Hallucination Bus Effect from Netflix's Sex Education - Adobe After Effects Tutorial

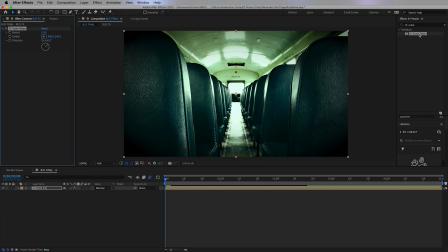[8:23]
This is a really cool transition effect, but I found that we can actually use it to create a really cool warp effect around the edges.
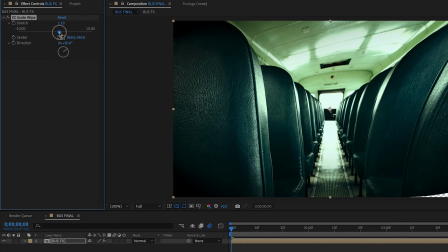[8:30]
So go to the Scale Wipe, and here we can increase the stretch amount. I think around 1.25 is fine for this shot.
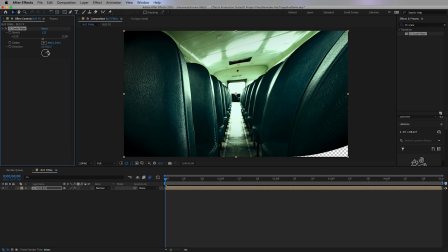[8:39]
And then you can play around with the direction, but I think the default here of 50 degrees is perfect. And you might have to press S to scale up the photo slightly so we don't see any transparency in the corner. And you may have to bring up the position controls by pressing Shift P to adjust the position as well.
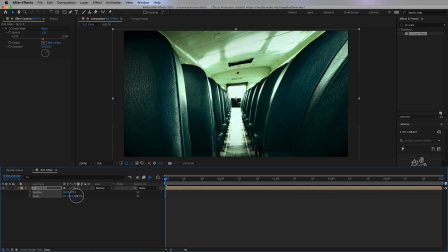[8:58]
Now we can do the same thing for the right side. Let's right-click on this effect from Effect Controls and press Duplicate. And now all we have to do is change the direction from 50 degrees to negative 50.
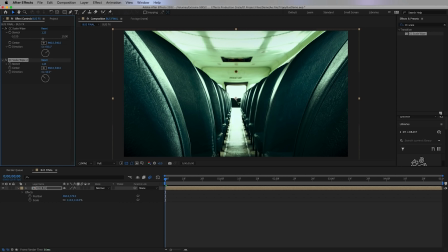[9:10]
So it's being applied to the left side of the frame this time. And now it's warped, but we need to keyframe this stretch so that way it'll move over time to match the back movement.
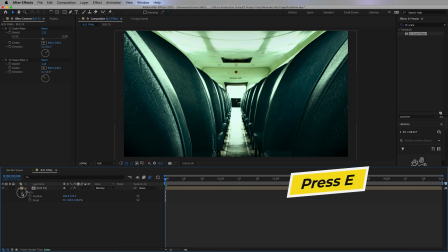[9:22]
So let's bring up the effects on this layer. You can press E to bring up effects.
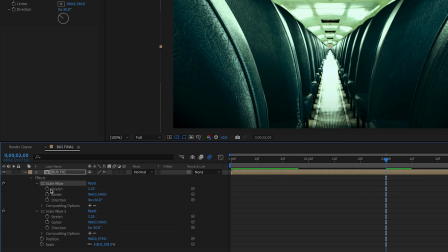[9:26]
Then you can move 2 seconds ahead in the timeline where this animation ends and press the stopwatch next to stretch on both layers.
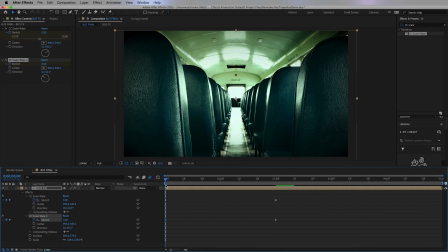[9:35]
Then we can roll back to the beginning and set the stretch to 0. And now between these 2 keyframes, you have this really cool warping movement.
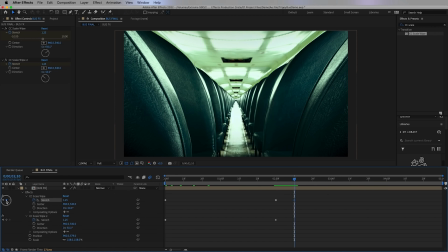[9:44]
And then just like before, we can complete the loop of the animation by pressing the keyframe icon again,
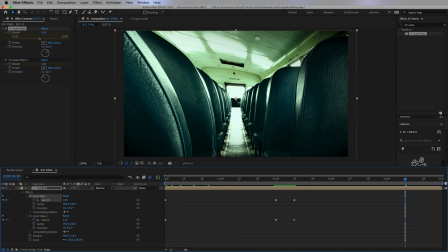[9:51]
go back and copy and paste the beginning keyframes, and paste it 2 seconds ahead, just like we did before.
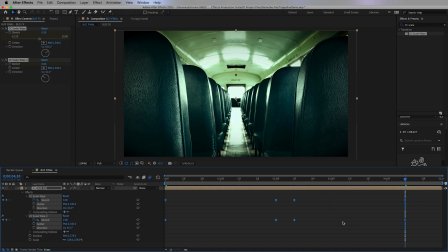[9:57]
And also make sure that these keyframes are also easy ease and turn on the motion blur as well.
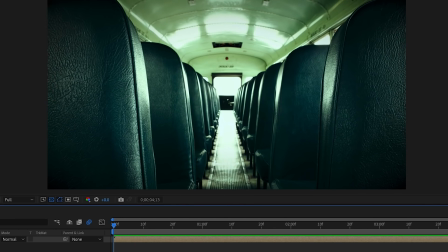[10:03]
So now we have the really cool backwards movement and the forward movement towards us with the chairs, but now we need to make it even more trippy by adding some really cool chromatic aberrations. So to create the RGB split effect, of course, you can do it from scratch. You can duplicate your layers and then you can add some shift channel effects, some 3D glass effects. It's a lot of tedious work. If you just want to apply one thing and bam, you have an RGB split, this is where I recommend using the Production Create Chromatic Aberrator script.
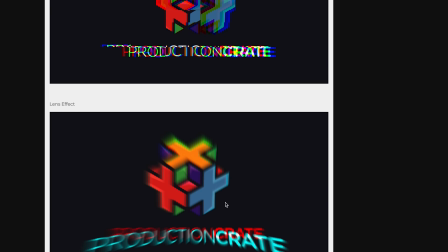[10:33]
You can just download it and they have a bunch of different styles to choose from.
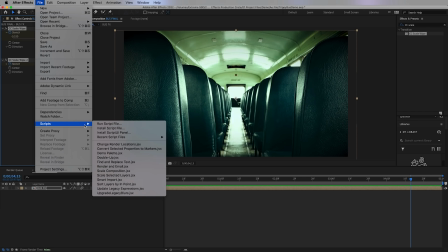[10:38]
And the way that you open it up is you go up to File, and you go to Scripts and you run Script, and then it will open up a new window.
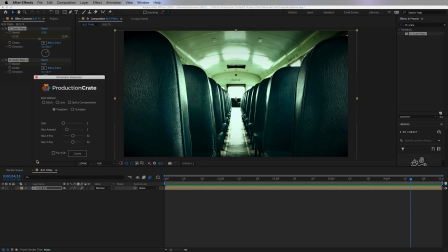[10:46]
So here you're going to select the footage or the composition you want to apply the aberration to. In this case, I'm going to apply two instances of this effect.
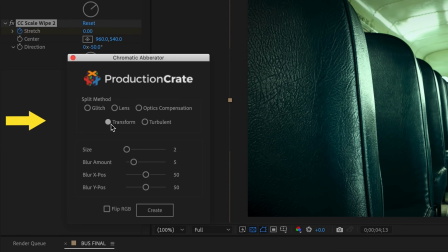[10:54]
So first, I'm going to choose the transform split method, and I'm going to increase the size to around 6 using this slider.
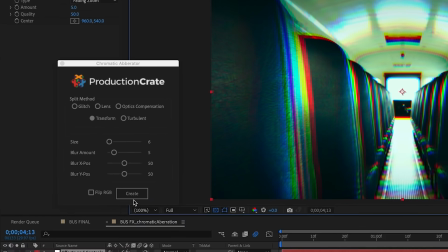[11:03]
And then hit create, and then you'll see that it pre-composed our comp and created another comp with all the effects applied.
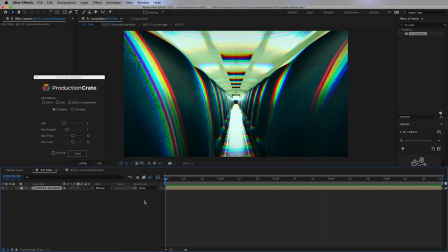[11:11]
And it's definitely starting to look more trippy. So now I want to add in some waves to make it look more melty.
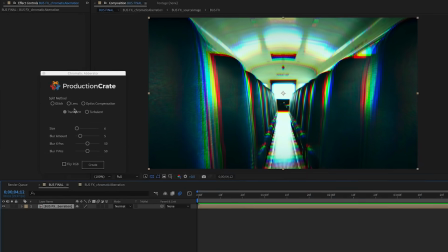[11:18]
So this time I'm going to select the comp again, but this time I'm going to choose the turbulent split method, and we can try out the default of 10.
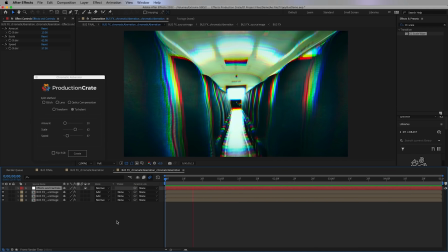[11:27]
So while there was no waves in the sex education clip,
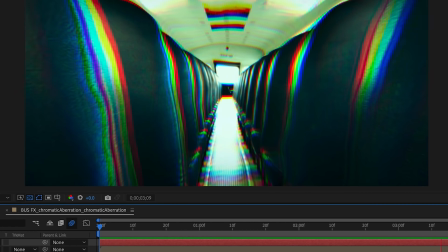[11:31]
I thought that adding the turbulent waves subtly makes it look a lot more cooler and melty.
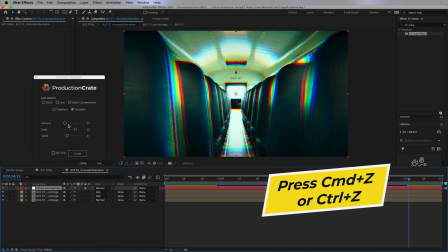[11:37]
So I think 10 is a little bit too much, so I'm going to press Command-Z to undo that, and then I'm going to lower the amount to 6 and try again.
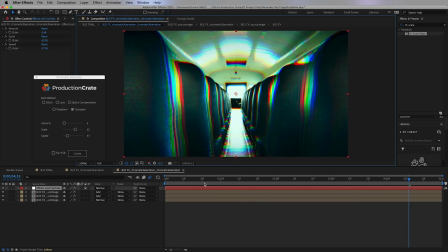[11:46]
So I think it's nearly there, but if you want to make any other customizations, you don't have to hit undo each time and reapply it. You can actually close the script window,
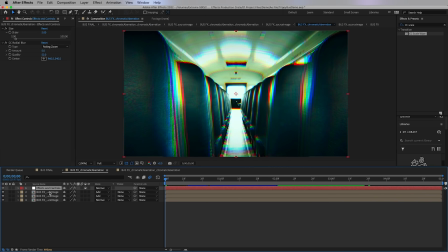[11:55]
and then you can go to these pre-composed comps here and select the Effects and Controls layer to modify the effects that were applied.
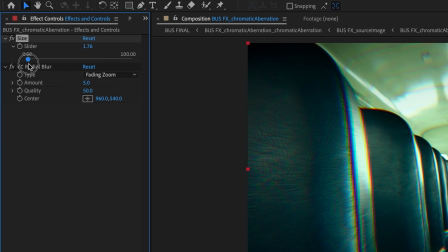[12:04]
So for this first one, you can lower this RGB split slider so that way it's not as intense.
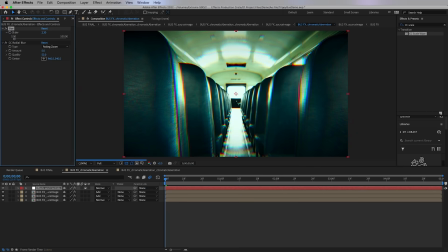[12:10]
So it really depends on what you're going for. And then for the other composition, we can lower this slider to lower the amount of wave intensity that you see. So here is the look with some modified adjustments.